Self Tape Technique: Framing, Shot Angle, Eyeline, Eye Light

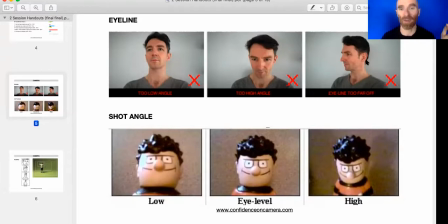(4:09)
Okay, so he's looking up, he's looking too low, he's looking off to the side. Shot angle is where you're placing the camera. You're placing the camera below you, you're placing the camera above you, you're placing the camera at eye level.
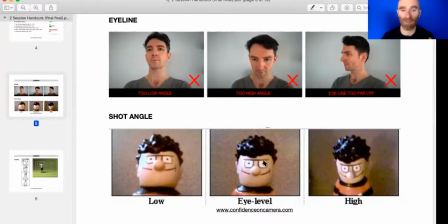(4:20)
Now, ideally, what you want is this here, eye level and not directly at the camera, but just beside the camera. So our threatening little strange plastic man here is looking directly at the camera, which you would not want to do for a film and TV audition.
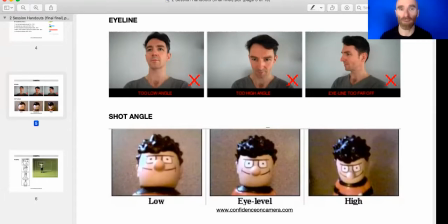(4:38)
You would want your eyeline just off to the side. So if we switch back to using me as an example, because I am talking to you right now, I'm going to look directly at the camera. I'm going to look close to the camera. However, if we were doing a film and TV scene, it would be very weird, if I'm doing the scene, and then suddenly I look right at you, and it's like, And so what you want is your eye line just off to one side or just off to the other side. And it's really easy if you're doing a self-tape, you can do that by positioning the zoom window. So right now, for instance, because if I want to talk to Candy, so I'm like, oh, cool, Candy's the person who's my reader in the scene, or Candy's the person in the workshop, who like I know has got my back, so I'm just going to position her right under the camera. So if I look at her, then it looks like I'm looking right in the eyes of everybody, and everybody gets the benefit of me, talking to Candy. If I'm doing an audition scene, then I can just get out of full screen. I can take this zoom window, kind of drag it off to one side. And so now I'm still looking at the same person. Nothing has really changed for me, but in a small technical way, I've changed the eye line, and this will occur differently for everybody else. So for everybody previously, where I was looking directly into the camera, now it'll look like you are witnessing this, but I'm not staring directly at you, which is the way that we are doing most film and TV scenes. So eye line to one side, eye line to the other side. Now, I personally don't have a strong preference for one side of my face over the other, but a lot of actors do. It's worth doing at least a little bit of experimenting, or even going back and looking at the 6 or 12 best photographs that you think you have of yourself and seeing, is there one side of you that is featured more prominently in those photographs than the other? I wonder. Maybe that side of you just feels more like you to you, or is a little more symmetrical, or a little more like lumpy in ways that look cool, or sort of whatever faces do. It's at least worth thinking about. But when I'm doing a scene, I don't actually have a strong preference for this, over that, as long as I'm placing them close to camera. So if we go back to those handouts,
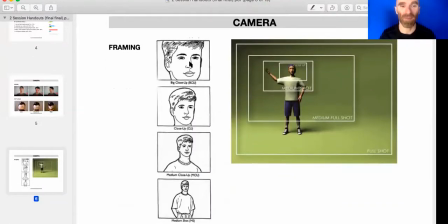(6:49)
framing, we've been over so many times. Big close up, medium close up, right here. This is what we are doing for most film and TV auditions, for most taped auditions, and honestly, for most of the things you do on Zoom, if you do them in this medium close-up with the camera at eye level,
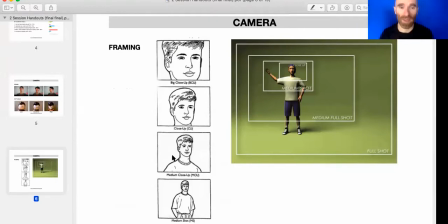(7:09)
not above or below, and your eye line, close to where the camera is, then people will feel like they can connect with you more.
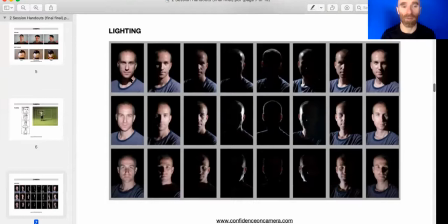(7:18)
Lighting, this is overhead lighting, will give you this big shadow under your chin, very dramatic. Front lighting is really the best. Right now I'm using a very large window, and so it's giving me good even lighting and not too much shadow on the backdrop.
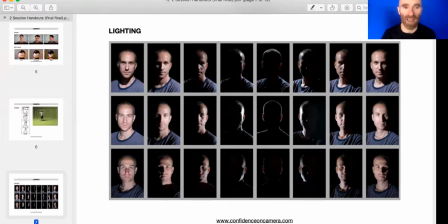(7:35)
Lighting from the bottom, you'll get this shadow over your head, and I don't know, this one just looks poorly lit. This one looks like vaguely sinister. I think because that's just the convention in a lot of drama, to use
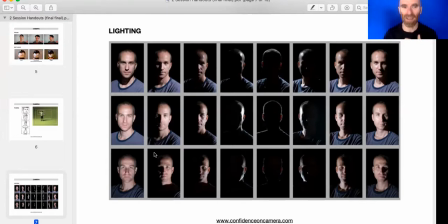(7:53)
either dramatic side lighting or dramatic underlighting to give a sense of feeling.
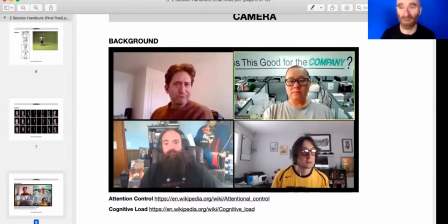(8:01)
Background, and obviously this is for more relevant for the Zoom workshop I'm giving tomorrow, but I think is also useful if we are talking about the backdrop for your taped audition.